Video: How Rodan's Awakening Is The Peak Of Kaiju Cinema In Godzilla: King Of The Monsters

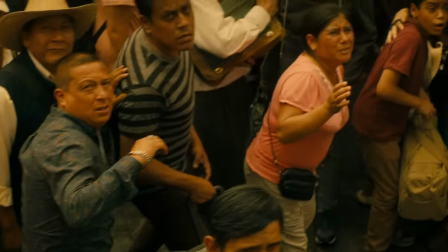[8:28]
We see how the fishermen are impacted by this, how the public on the street is impacted, it, how the GT members in the air deal with it,
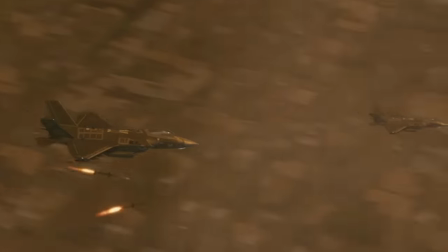[8:34]
how Monarch is handling it, and how the jet fighters high in the sky are approaching it. Of all of these perspectives, it's the moments on the ground that stand out the most.
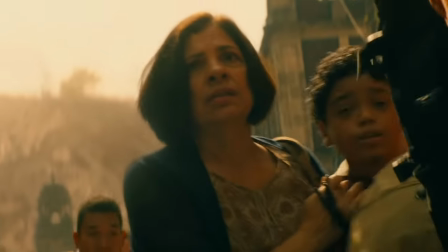[8:43]
This is aided by another feature of what goes into making the perfect kaiju sequence as we are introduced to a grandmother
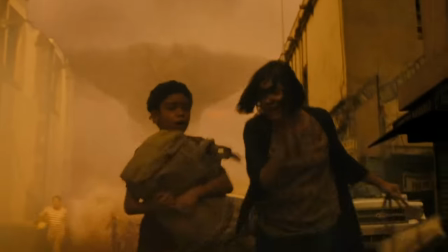[8:49]
and her grandson at the start of the scene and they later return during Rodan's attack to give weight to his victims.
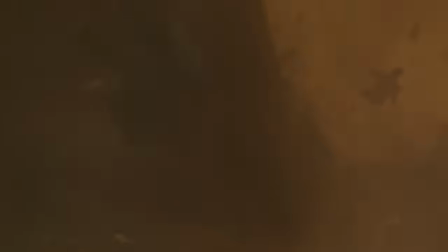[8:55]
Rather than rooting for the survival of a faceless man who we are just seeing for the first time, we are rooting for the survival of a boy and his grandma who we were introduced to a few minutes before.
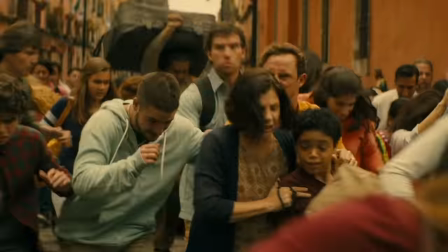[9:04]
It's a very small but effective strategy.
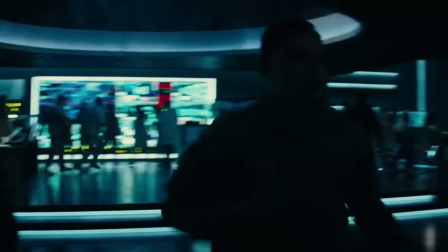[9:06]
It's helped by the fact that they are being saved by the G-Team members we've spent the whole film with, and who are now in the same danger as everyone else.
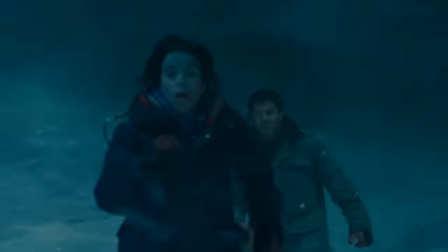[9:13]
The previous death of Dr. Graham, a legacy character,
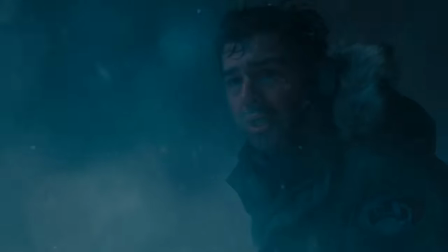[9:16]
adds a whole new level of stakes to the movie and makes their struggle feel even more real as any number of them stand a chance of getting killed.
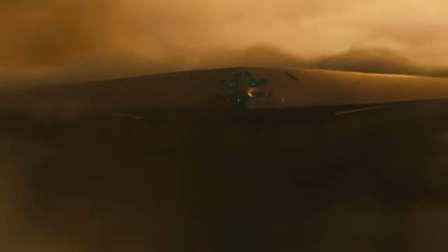[9:23]
We not only see how the humans on the ground feel about the kaiju, but we are also frequently reminded of how our main characters feel about them as well.
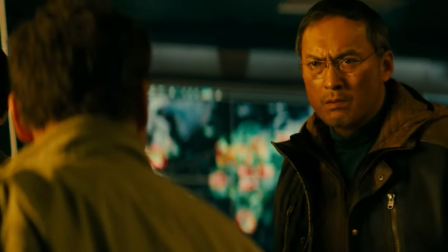[9:30]
The cutaways to the people on the Argo Jet are used very effectively.
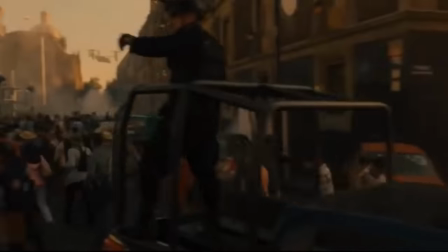[9:33]
The entire sequence plays with the idea of a ticking bomb, and raises the stakes better than almost any other in the Monsterverse as well.
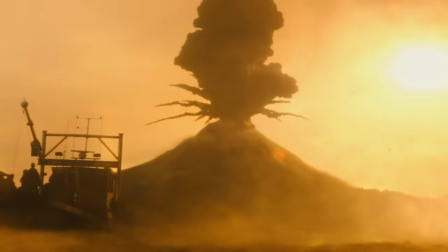[9:40]
Rodan's Awakening is given a slow and horrific buildup that utilizes sound design super well.
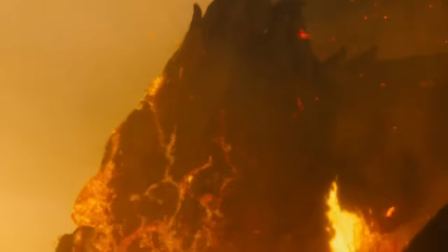[9:45]
We know there's a titan in the volcano and that Emma has just triggered the Orca, which makes the evacuation feel even more urgent.
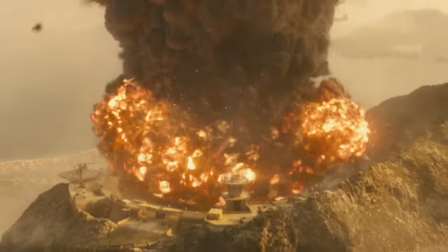[9:52]
The eruption of the volcano ties thematically back into the film's message about mankind's helplessness in
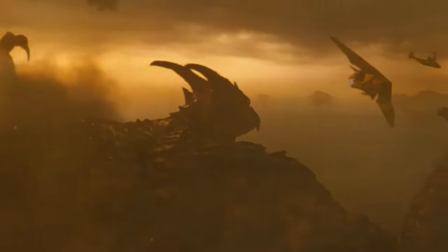[9:57]
the face of nature and is handled with the gravity and weight that a Titan emergence should be.
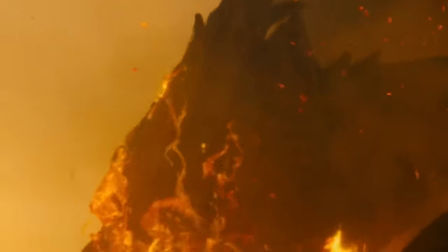[10:01]
As if the inevitable destruction caused by Rodan waking up isn't enough,
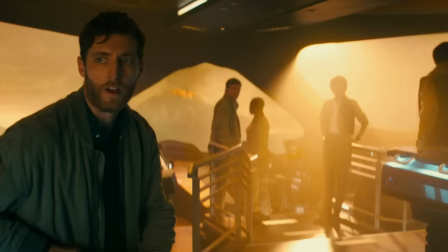[10:05]
Monarch learns that Ghidorah is inbound with just little over two minutes before he arrives, another ticking clock.
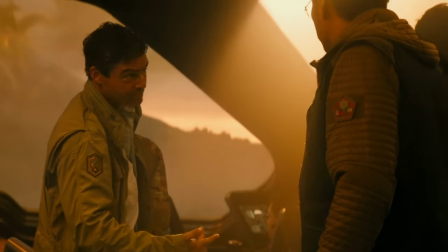[10:11]
Mark Russell, in a scene that further demonstrates his awareness of kaiju behavior and deepens his character,
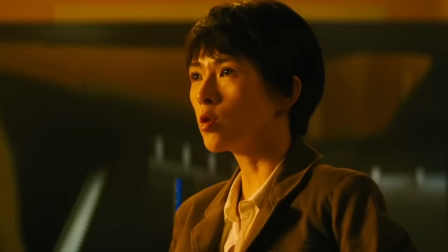[10:16]
realizes Monarch needs to act fast in order to save more lives than Rodan alone will be able to take.
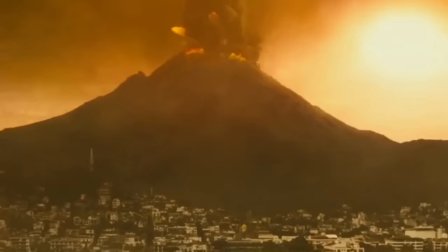[10:22]
A battle between the two titans could level the entire island,
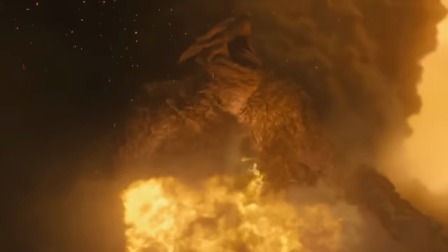[10:25]
so Mark makes the active choice that Monarch should engage Rodan in order to lead him to Ghidorah.
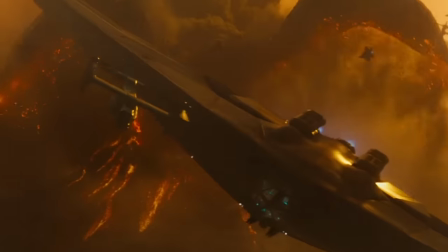[10:31]
Serizawa agrees, and the choice has officially been made.
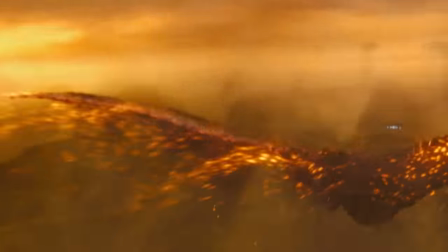[10:35]
The destruction Rodan causes to the city as he flies over it is another staple of kaiju sequences that is always great to see.
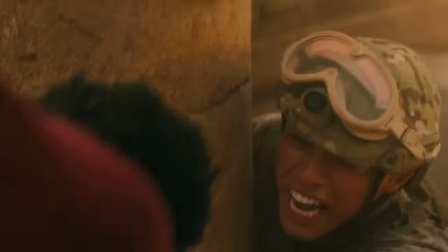[10:41]
It's elevated again by the way Michael Doherty relates the devastating shockwaves Rodan causes to those of nuclear explosions,
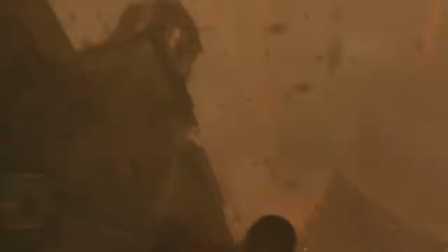[10:48]
tying Rodan back into the themes the character was born from in the first place.
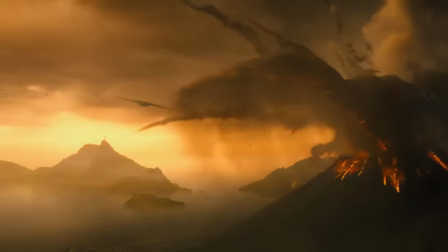[10:52]
The whole sequence is helped by amazing visuals, fantastic special effects, and intense and memorable music from Bear McCreary.
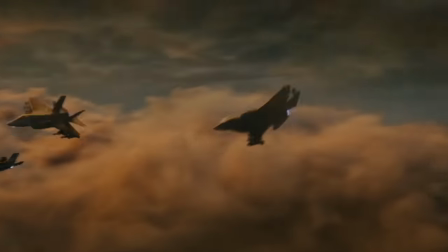[10:59]
We then move to the sky, exploring a different terrain for this battle. Rodan's battle with the monarch air support is intense and electric.
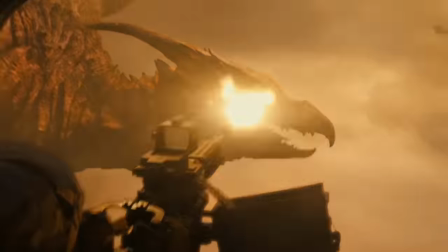[11:06]
It has perfected the craft of taking kaiju to the sky by placing Rodan in a dogfight, not unlike what happens towards the end of the 1956 film.
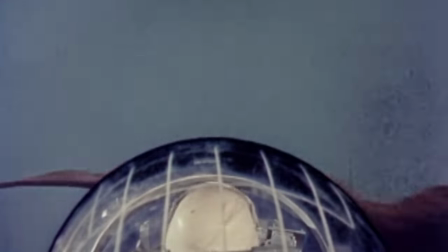[11:14]
New digital technology allows us to explore new angles and see different maneuvers previously unattainable in a practical effects world.
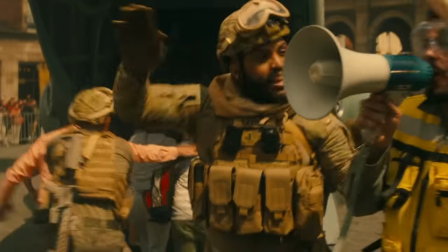[11:21]
The entire scene isn't just fearful and intense, it also has a sense of humor and levity to it.
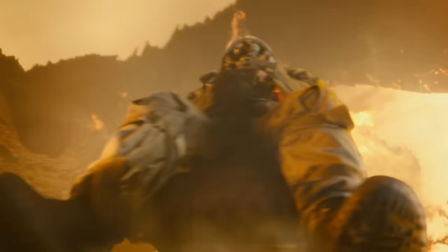[11:26]
Even if at times it is an ironic and dark sense of humor, this still helps to keep the sequence fresh for the audience and avoid burnout.
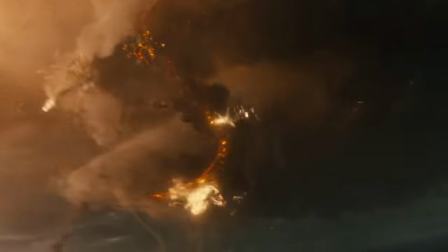[11:33]
Rodan's battle demonstrates his abilities, intelligence, and personality very well,
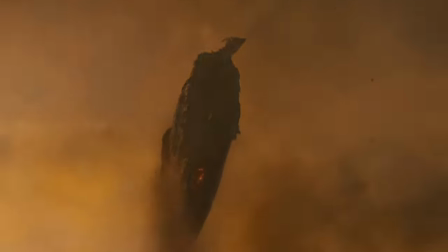[11:37]
while introducing some truly iconic and new moves to a franchise and a character that is over 60 years old.
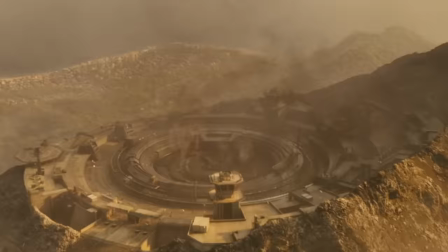[11:44]
This sequence also represents the best of both worlds as we move across the entire spectrum of kaiju entertainment in less than seven minutes.
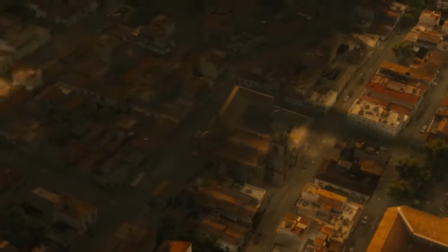[11:51]
First starting with Rodan's appearance as a force of nature, then seeing the destruction of a cityscape before moving onto a kaiju vs military sequence,
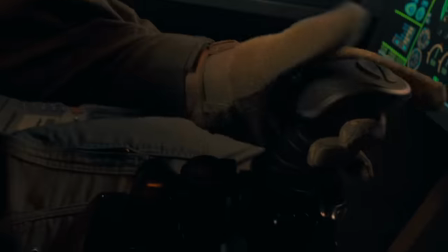[11:58]
this brief stretch of the film encapsulates the entire first era of kaiju filmography.
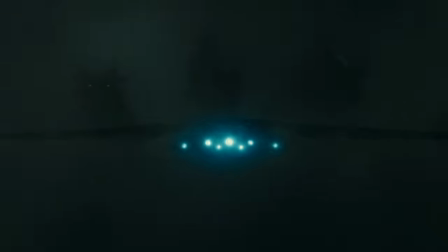[12:03]
Then, a shift happens as Rodan and Ghidorah enter each other's proximity and we move from a man vs nature to a nature vs nature conflict.
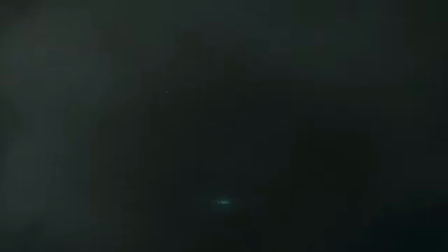[12:11]
There's no need to worry about if you're a kaiju vs humanity fan who enjoys the serious destruction scenes, or if you're a fan of the bombastic kaiju fights, because this scene has them both.
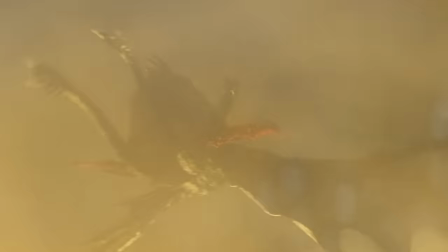[12:20]
Again, Doherty demonstrates how he has refined the craft of aerial combat in the kaiju medium with an intense matchup between Rodan and Ghidorah.
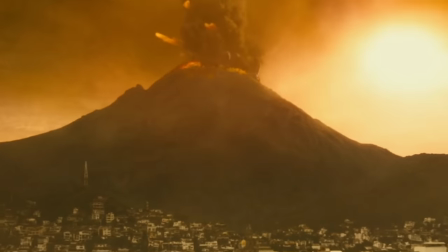[12:27]
This is a good place to mention Doherty's eyes for visuals.